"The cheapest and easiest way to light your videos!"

Nigel and I talk a lot about lighting and you know simple lighting techniques here on my channel but one thing that I've been getting a lot of questions about is how to utilize and shape natural light.
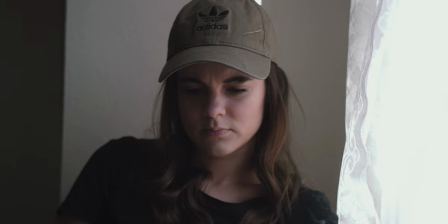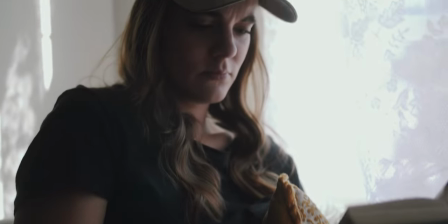So sometimes good lighting is really all about timing.
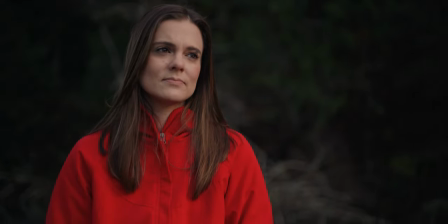30s
Finding the right time of the day where the light is going to be just right can make or break your shot.
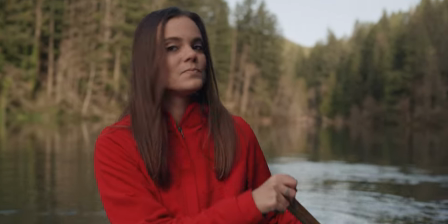36s
So knowing what the weather is going to be like and where the sun is going to be are really crucial. So there's two apps that I like to use to help me track that. So there are a lot of apps out there that can help you do this, but my current favorites are Lumos and Dark Sky.
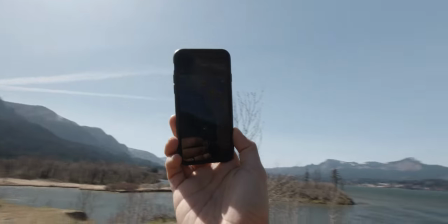51s
Now, Lumos is kind of a cheaper version of the really popular Sunseeker,
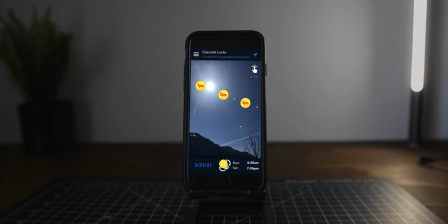55s
and basically it just gives you an idea of where the sun is going to be, so you can plan your shots around that. Now, for weather, you can use really any weather app, but one that I find really accurate is one called Dark Sky,
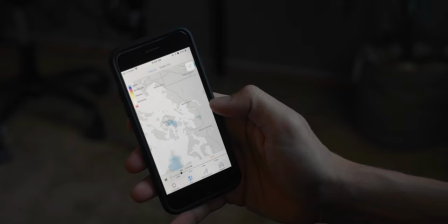66s
and I use it a lot to kind of you know time when I'm gonna go outside and do any kind of outside activity but it kind of shows you a map view of like where rain clouds are and it kind of gives you a better idea of what the weather is actually going to be like. Now when I can I always choose to film in either the morning hours
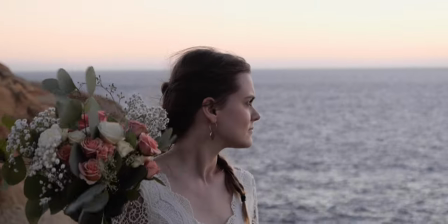86s
or the evening hours and those are typically considered the golden hours for
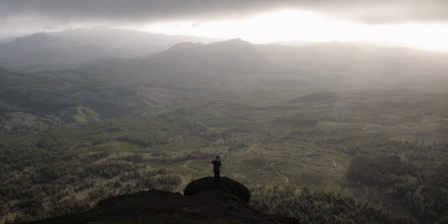91s
filmmaking or photography and the reason being is because the sun is dipping and so you have a very nice soft and directional light and really it's going
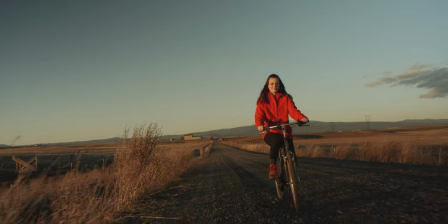99s
to make any camera look good even if your camera doesn't have the greatest dynamic range. One of the worst times to film outdoors is in what's called high noon and that's when the sun is directly
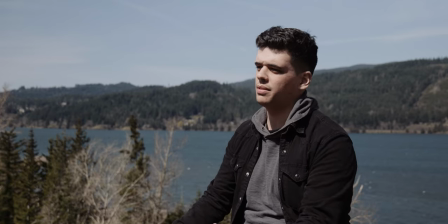111s
above you and it causes these really bad shadows right under your eyes which is definitely not what you want because that just never looks good. And that brings us to the next tool that you can use to help shape and soften natural light. So you probably already have this, but if not, you've probably seen it in use before and it's one of these. This is a simple five-in-one reflector.
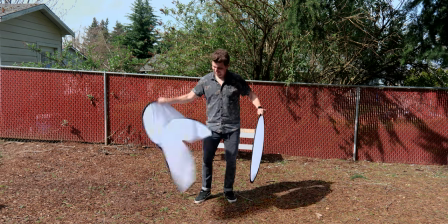132s
Now this is a pretty small one and I would recommend that you look into getting a much bigger five-in-one reflector than this because the bigger the reflector,
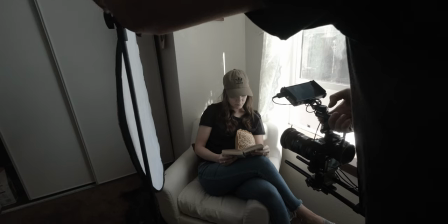139s
the larger the source, the larger the source, the softer the light. So this five-in-one reflector, as the name implies, has five functions.
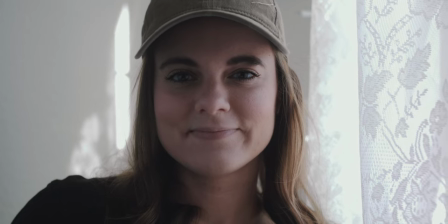146s
You have the white side, which just can be used as a bounce just to bounce some light back onto your subject.
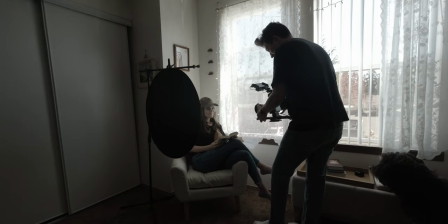152s
You have the gold side, which to be honest, I don't really ever use. And you also have the silver side, which is great for bouncing even more light onto your subject.
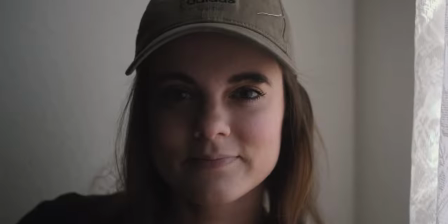161s
And then also the black side. Now this can be really great for doing some negative fill, and that's just to block any ambient light from hitting your subject.
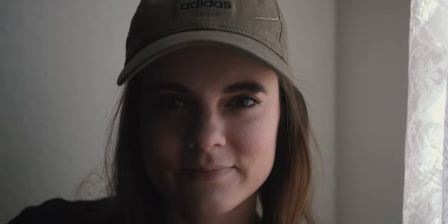169s
And this will definitely help shape your light a lot. But if you're keeping count, that was only four functions. The fifth function of a 5-in-1 reflector is actually diffusion and this is what's going to help you a lot if you ever have to film in high noon sun.
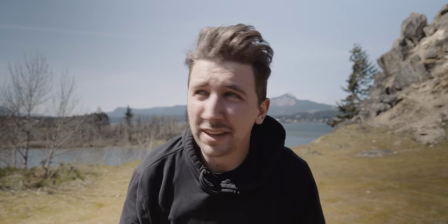183s
Okay so this is basically high noon lighting.
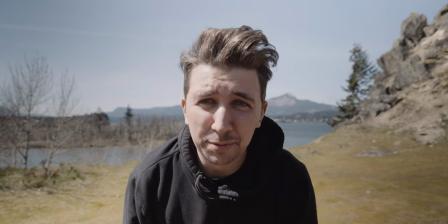186s
I got some really bad shadows over my eyes but with simple diffusion as you can see the shadows are nice
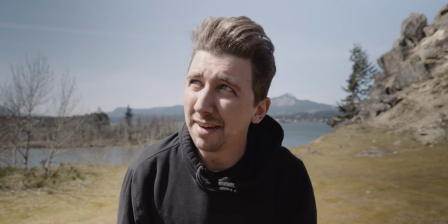193s
and soft and we have a really nice exposed image so that's what having a simple 5-in-1 reflector with a diffusion panel can do for you.
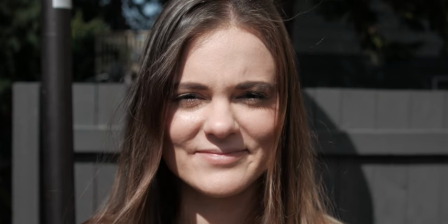201s
So as you can see in this example we are filming in high noon. The sun is directly above the subject and you can see these really unflattering shadows under her eyes.
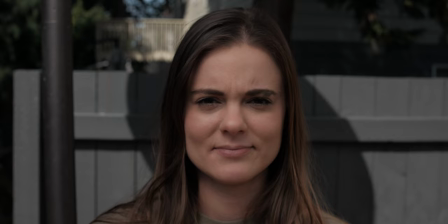210s
Now if we take the 5-in-1 reflector and we put it directly above her that's gonna soften the light and make the shot just so much better.
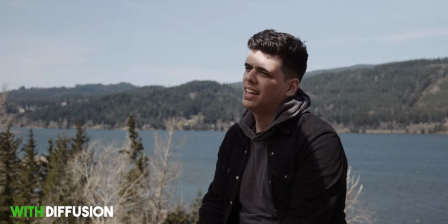So something that definitely can't be overlooked is having a good variable ND filter.